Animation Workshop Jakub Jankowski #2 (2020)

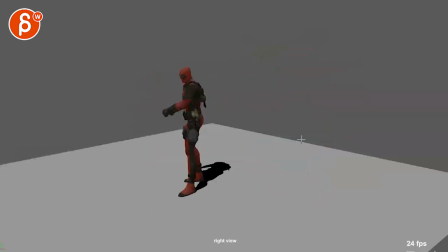And then you have that. It still feels a tad slow.
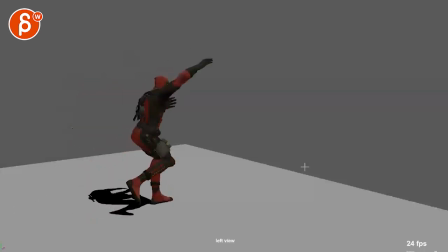I think you could speed it up a little bit, especially for games animation.
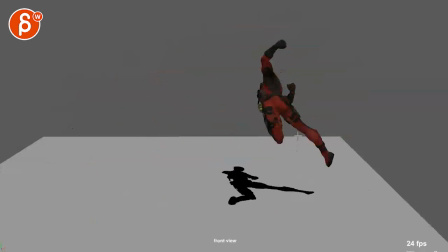So a bit faster, it just feels a bit slow.
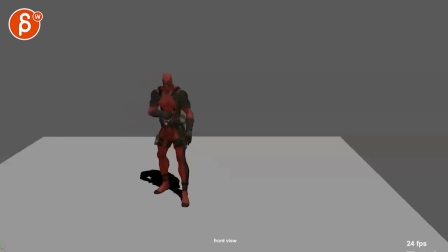I mean, if it's, you know, if it's an action, you have to think about if you initiate and you push the button to get into that quickly.
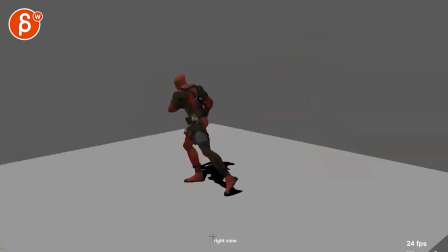But that's me kind of saying something. That's not my field.
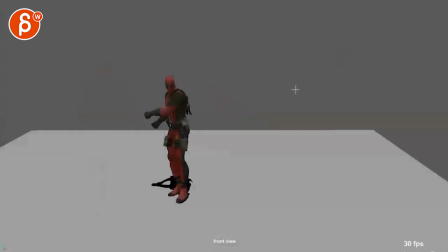But the thing is that you did submit a 30 frames per second. And basically what you did was you stretched out the frames, but what you're going to have to do is, this is still the same action within one frame.
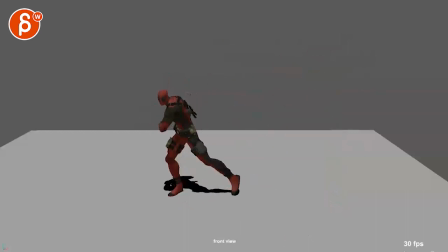You just have more frames to your disposal. So stretching it out from 24 to 30 is just going to slow it down. depends how you did the conversion, but that's how I interpret it from your email. So looking at this,
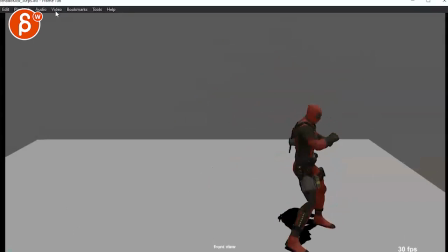I would just go a bit faster. Let me see here. Video, we should have a speed, playback speed. It's increased, but it doesn't give me a percentage number. I just know it's faster.
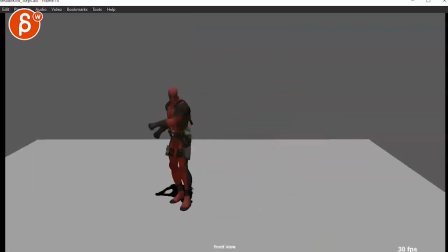See, that to me works a bit better. Whereas this feels fast, I would slow this down. If you go, whatever this is, I don't know how much faster it is. I don't know, sorry. This doesn't give me a, this doesn't give me anything.
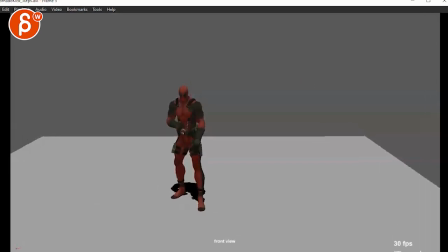If I go back here, it still tells me all of that here. I mean, I guess it's, here actually, it says when you push play, I should have seen this a long time ago.
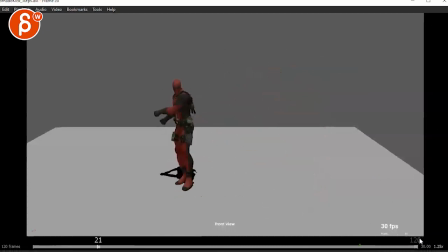it's down here, when you play. 1.25, 25% faster, quarter faster.
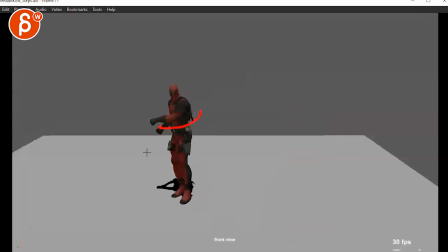So that feels a bit fast, just that move over there. Unless you're going for a bit of a stylized swoop for the bigger anticipation. But
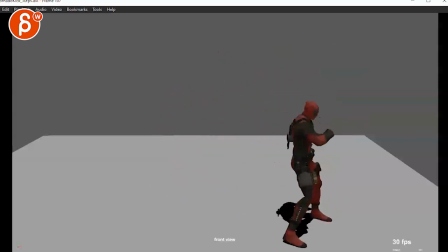then I like this at that speed, but then this feels fast right there. That recovery feels fast.
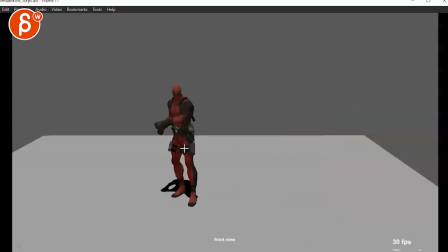Because you're also saying you're going for a bit more realistic animation. Just again, checking your email here. So to me, it feels like you want to slow this down a bit. This is cool.
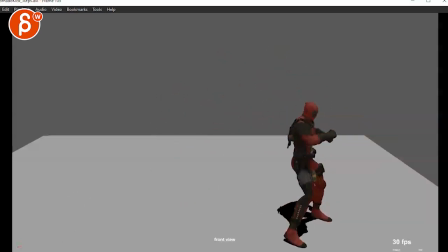And this is a bit fast. So this step probably stick within regular speed.
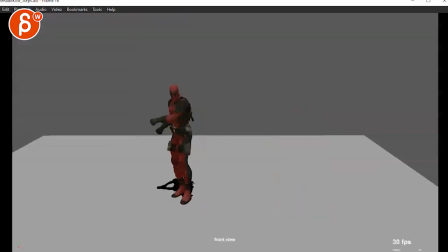What is this? Let's decrease this. We're back to one. Anticipation feels good. This feels just a bit slow.
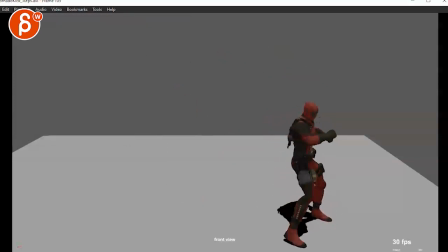And then the recovery feels okay. That would be there. That would be my subjective view on this.
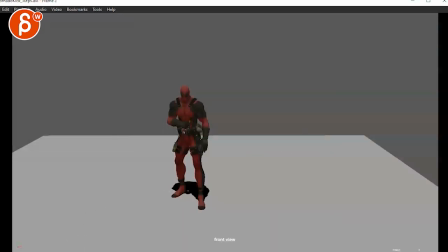I think what you could also do is potentially just push that anticipation a bit more. It could potentially go down a bit with this root. Right now, it feels like it's just purely a translate back. They should have a little bit of an arc like this.
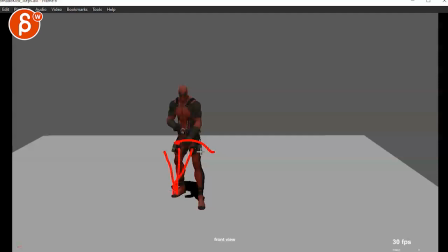If you're pivoting off of a leg to this to lean over a bit, you're going to have a little bit of an arc like this. But you can also just go down and go up again. I mean, you can do all kinds of things where you push the anticipation a bit more, even posing-wise potentially. Not that you have to do the whole cartoony thing of one leg up like that, but you could potentially push certain things, or he could,
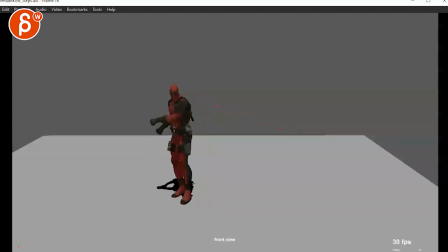with his head, almost look at the target already and then go back into a pose like this with maybe the head down a bit more. I think you can make that stuff a bit more dynamic. I do kind of like that double arm preparation swing there, just over there. That's kind of neat.
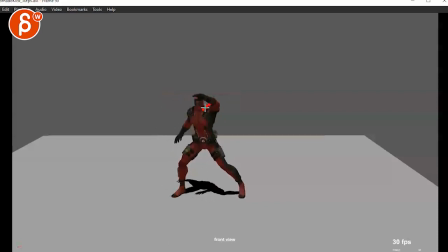Other than that, like on this angle, you could potentially push the shoulder up a bit more so that arm is a bit more like that on the head. Cleaner silhouette. Just push your... Like even here, I don't feel the shoulder being pushed.
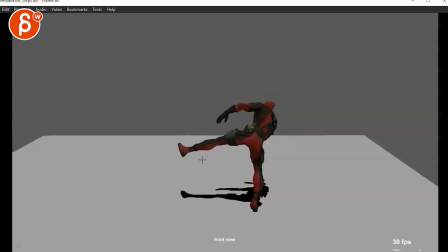Or just engage those shoulders a bit more. And then get some more hand poses in there. So it's a default.
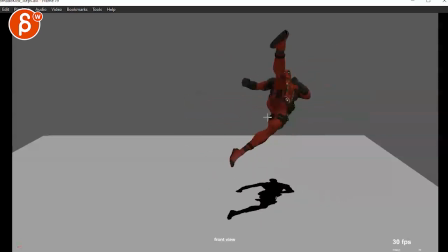And then there's some moments where...
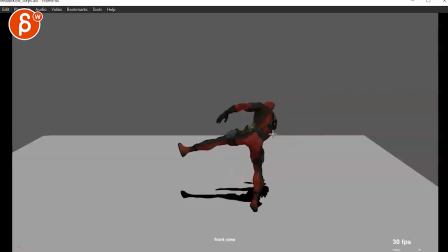Like there's an overall momentum this way. And as you go up, you go this way, and then we're kind of stuck.
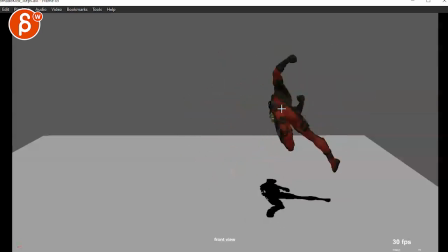Or just kind of starts to drop straight,
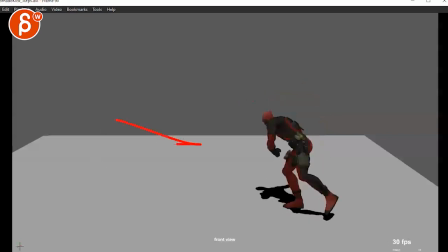and I would still somewhat continue that forward momentum that you initiated on this, or during this section here.
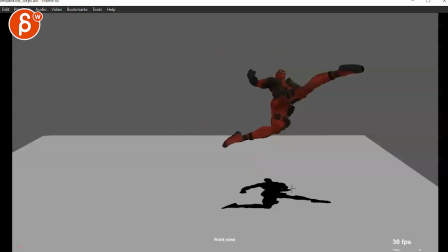Here just feels like we're suddenly stopping, and then do this. There's a little bit of forward through here, it's better.
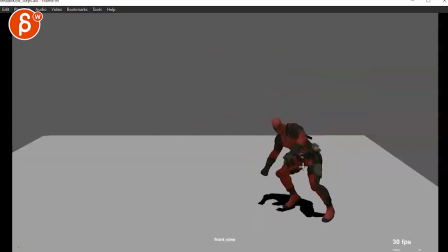Just make sure that is consistent there. And then on your landing, same thing. If you look at your route, you're going this way. And then bam, now it's suddenly stopping.
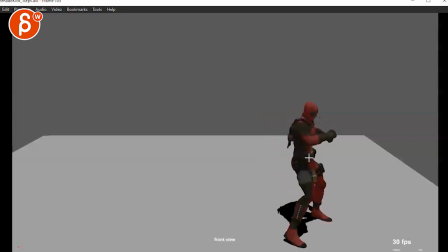Right there, it's a bit of a pause. So to me, it feels like with that forward momentum, we would be, we could even turn a bit more, and that will give you that backwards, that's my awesome foot, by the way, that backwards stance with him looking over the shoulder and arms down. Look at this drawing. This is fantastic. Absolutely great.
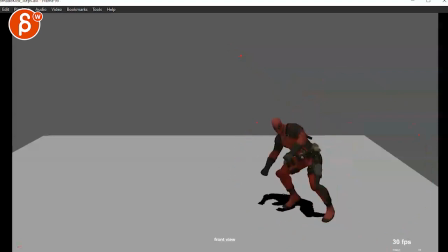3.5 years of art school. Anyway. I think that would be that, based on what we talked about before, what I talked about before, the different angles you had with the other shot with the three different versions.
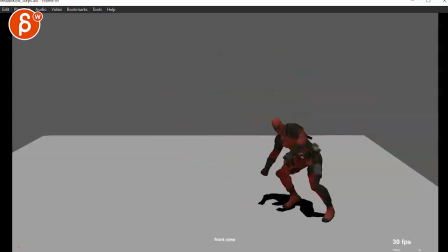If you go with this, which I don't mind this angle here, I would just end it as something a bit more dynamic and not with that.
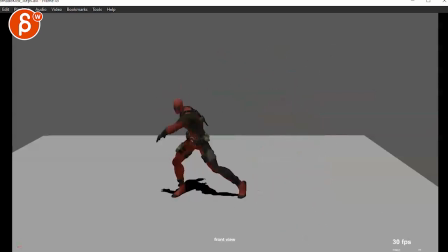So that feels a bit weird. All right, I hope that makes sense.
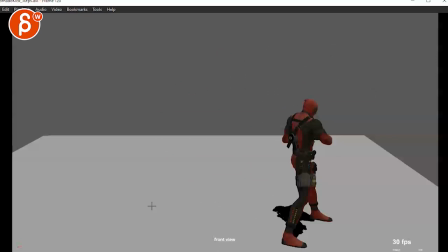There's some other stuff in your email. I'm just going to write an answer there, and you let me know what you think. Thank you. All right. There's an email, you can sign up, you can start whenever you want, you can submit whenever you want, you get 16 submissions. Either way, a like and subscribe would be awesome. All right, thank you.